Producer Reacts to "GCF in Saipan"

Hey groupies, welcome back to Forma Therapy. I'm the video channel producer, you can call me PD, and today we are checking out GCF in Saipan by BTS' Jungkook. But before we actually get into this video, this video is once again brought to you by LV Bangtan and the BTS Love Myself campaign. Working on the Love Myself message, LV Bangtan was founded on the UNICEF for Every Child campaign, and they work together to end violence for all children. In order to do this, LV Bangtan is driven by passionate armies just like you and they curate merch that they think other armies will love and all funds from these campaigns go to funding the love myself campaign and helping out children worldwide if you want to help the children and participate in the love myself campaign go ahead and click the links in the description below you can go ahead and pick up a hoodie a sweater a t-shirt anything from the lv bangtan website goes directly to supporting this mission or you can just donate directly to unicef as well whatever floats your boat guys this is a great cause to spread the Love Myself message in a positive and charitable way to show your love for BTS and to helping children out everywhere. So please be sure to check out the links in the description below. Now let's get into this reaction. This is your form of therapy. Now I haven't seen this video, but as always, if it features American music, I will be muting the video for the edit. The song is playing while I am watching it. So the music matches with the editing for me. But for you guys, you might want to pull it up on a separate tab if the music matters to you at all during this reaction, because I'm sure you've already seen this video on BTS's channel. But again, American copyright, I do not want to risk it. Hopefully, Jungkook decides to use a Korean song in a video someday, so I don't have to go around and edit out the American music. But let's get into the reaction.
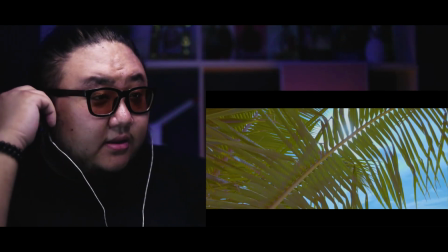109s
Alright, this immediately sounds like an American song.
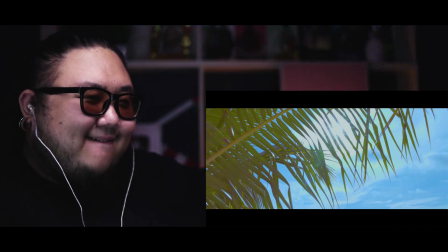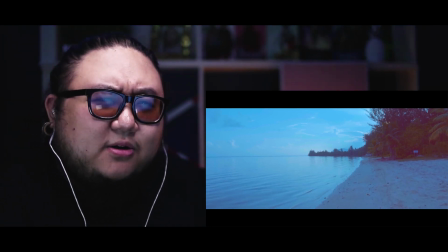116s
Oh, the mid-tones are a little infused with magenta.
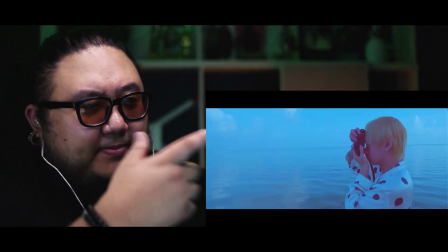123s
I feel like that's going to affect his skin color. Yup. V looks a little too pink.
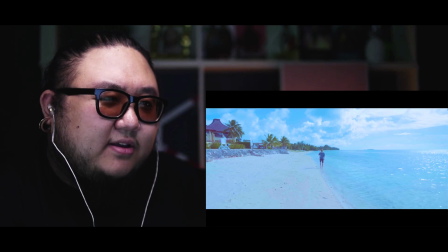130s
The mid-tones. There's too much magenta in it, I feel like. Yeah, there's magenta here.
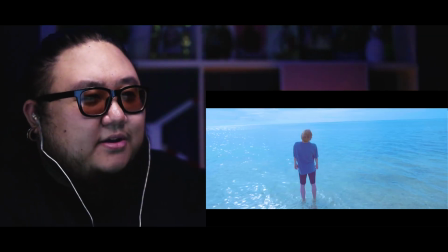137s
Oh, I see. Okay, I see what he did.
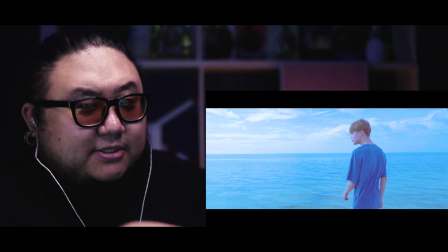140s
He only graded one scene, and then I think he applied it to every other scene, But the lighting conditions are different in other scenes, so it makes it different.
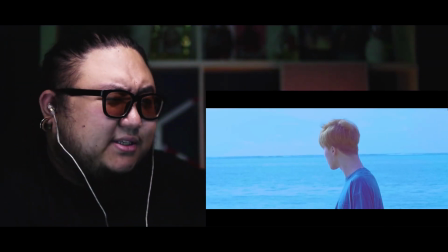147s
But this is gorgeous.
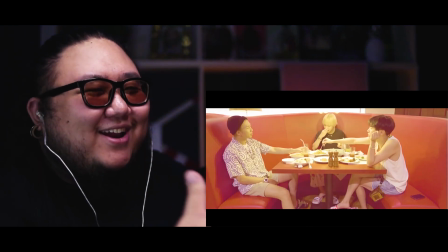152s
God damn it. I was about to say, wow, this is all like really mesmerizing and what the fuck?
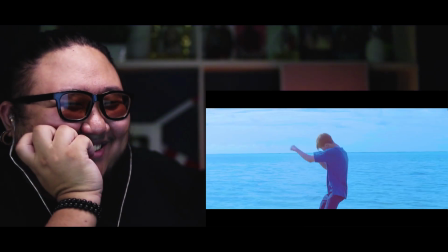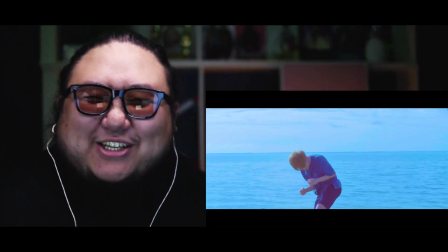164s
I was about to be like, oh, this is all serious and artsy and...
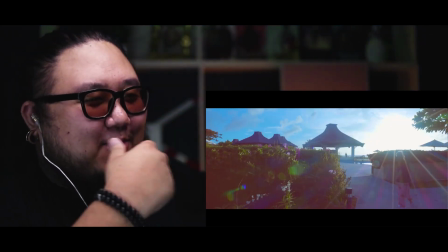171s
And it's speed ramping effects.
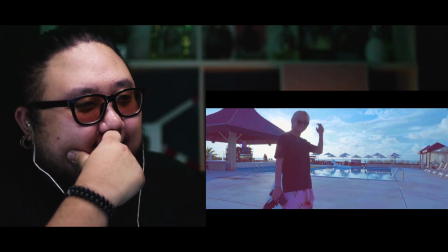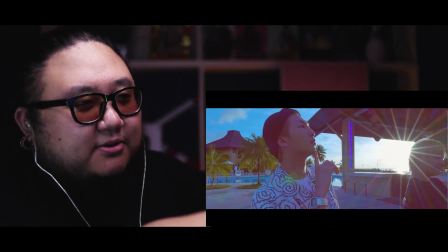179s
Yeah, here, the mid-tones are a little screwed up too.
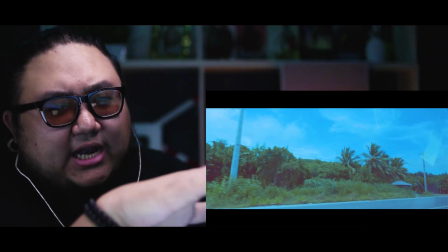186s
See this this looks like it shot during golden hour, so anywhere where it's dark It looks like the mid tones are a little bit too pink
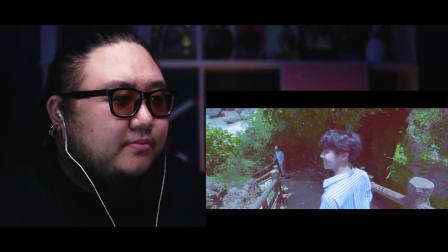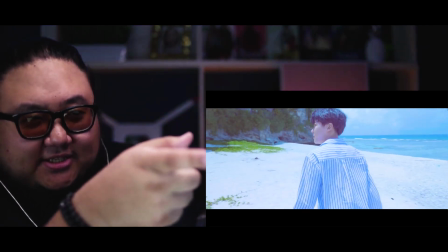198s
But the lighting here is phenomenal see this looks good. This looks good. It's the same grading you can see the magenta in J-Hope's hair.
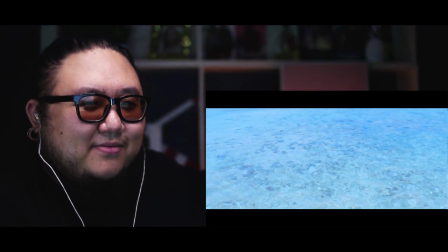206s
Oh my god. That shot is fucking beautiful Look at look how still that is Look at that panning.
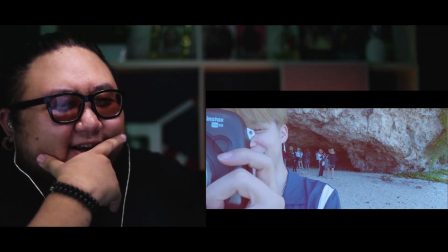214s
Oh, fucking beautiful. I wonder if he put in a... What the fuck was that cut of Jimin?
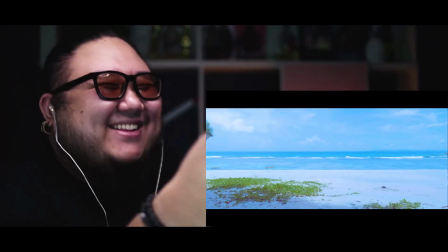221s
What the fuck?
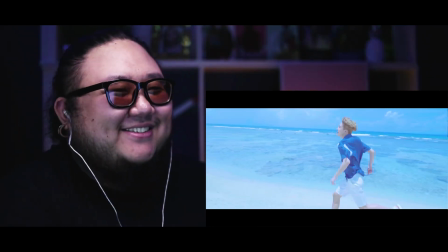226s
Oh, now he looks all cool and beautiful. Like, oh my god. Jungkook is a fucking troll.
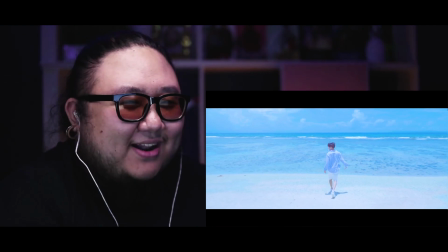232s
Makes Jimin look ridiculous in one moment. And now, like, it's like a beautiful BTS ad.
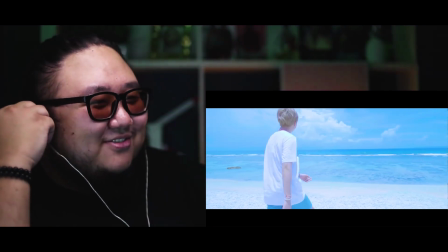241s
Jungkook just sleeping.